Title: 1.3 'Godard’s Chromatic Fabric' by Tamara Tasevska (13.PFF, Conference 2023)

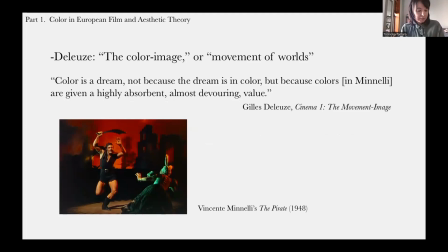509s
In Gilles Deleuze's two monumental works, Cinema I, The Movement Image, and Cinema II, The Time Image, published in 1983 and 1985, respectively, the philosopher examines color through what he calls the color image.
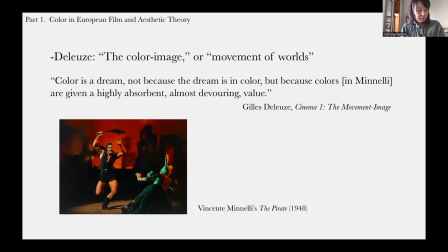524s
As an image of affective tonality, the color image presents a passage between worlds or a movement of worlds. Deleuze develops this notion through a discussion of an area of media, from painting to multimedia lithography,
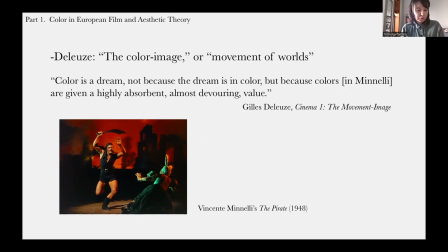540s
and compellingly through the filmic genre of musical comedy and auteur Hollywood filmmakers like Vincent Minnelli. As he explains, the color image emerges when suddenly, through a change of color and light, we are transported from a concrete scene in the film into the dream world of a character.
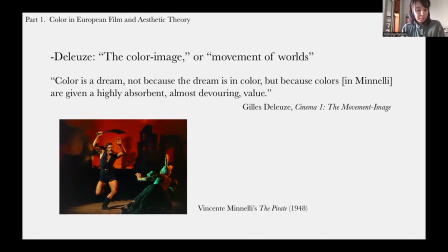558s
Deleuze writes that in the dream world, quote, color is a dream, not because the dream is in color, but because colors are given a highly absorbent, almost devouring value, end of quote. This movement of worlds from the diegetic world of the film to a dream world is inseparable,
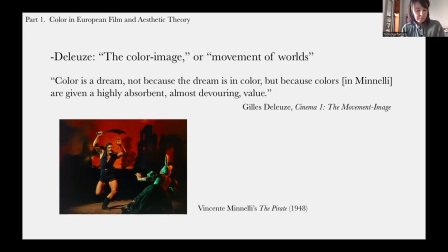576s
the list tells us, from the splendor, the potency of color itself. In this moment, like in the musical Numbers in Minnelli, color ceases to be referential and becomes a force in and of itself.
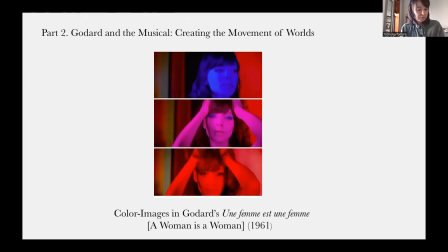590s
One of the films that largely inspired my thinking about color in cinema is Godard's first color film and his only musical, A Woman is a Woman, from 1961. Unlike the American musical, which displays a utopian all-encompassing dream.
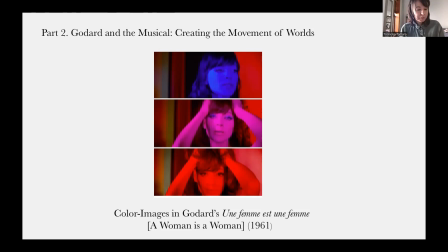607s
In Godard's musical, dreams are suspended and detached, and non-assimulating color images create an atmosphere that is both tender and menacing. For example, one scene shows the main character Angela in a musical striptease performance baited in saturated red,
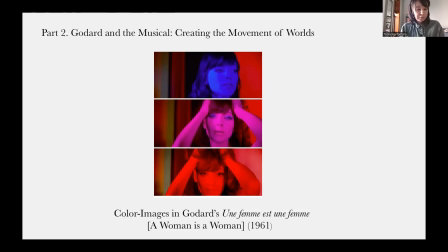625s
pink, and blue color projected with filters. The trio of filters here is reminiscent of the industrially produced three-strip color film. Godard's scene suggests that color technologies are a commercial product of cinema, buttressing the ideology of capitalist modernization.
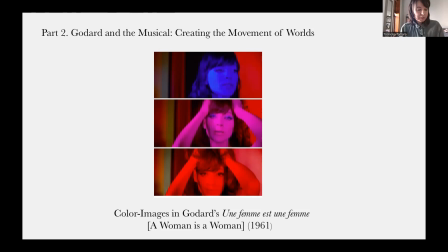643s
But lingering over Angela's face in a hallucinatory glow, such disjunctive color images, threading the line between reality and imagination, between dream and nightmare, also create a palpable atmosphere, a space to be felt. With their intoxicating multi-sensory potency,
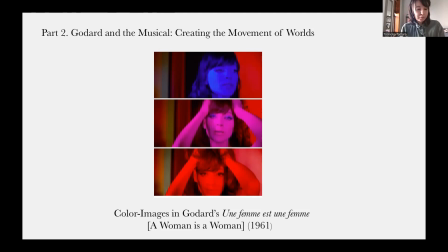662s
they combine new forces with irreconcilable desires of a profound vital intuition, as Deleuze puts it, telling us that there is more to this world than the oppressive world of post-war modernization, gendered labor, and consumerism in which Angela is caught.
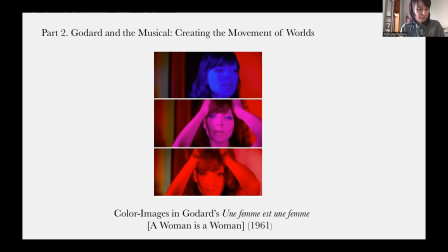680s
Godard's experimentation with color also recalls the postmodern pastiche aesthetics of mass-printed graphicacy and comic strip inscriptions in the style of pop art artists such as Roy Lichtenstein.
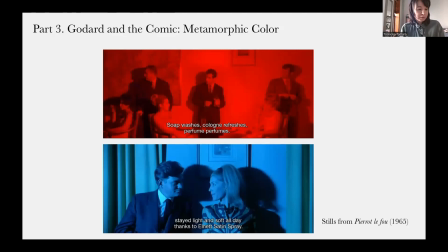695s
Pierre Lefou, for instance, can be said to incorporate what Frederick Jameson called the flatness and serial apparitions of bright monochromatic worlds that resemble bubbles of slogans or short, catchy sentences.
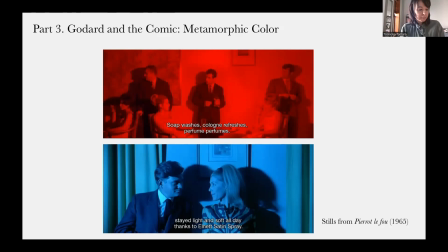709s
Such aesthetics explicitly refers to the political and historical events in late capitalist consumerist culture, which is similarly offered up for the viewer's consumption as a deathless, emotionless, and ahistorical commodity. In Pierre Le Fou,
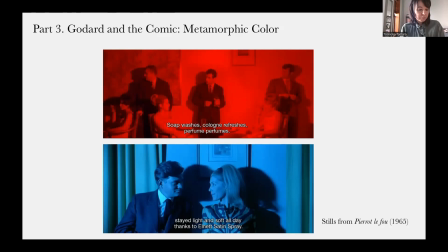725s
we see the world of the film colliding with real political and historical events and the world of mass media and comic strips. In here, I would like to show you a clip.
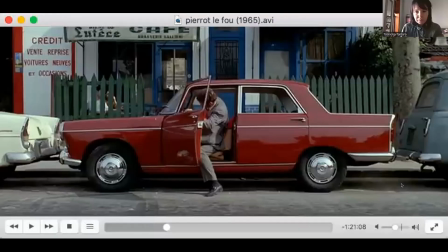738s
So if I don't have time to play it.
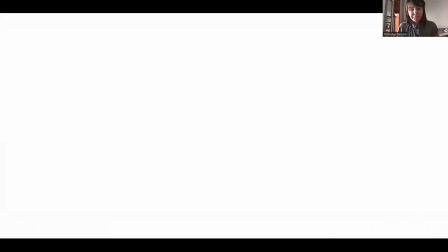746s
Okay, can you can you see the clip? Yeah, okay.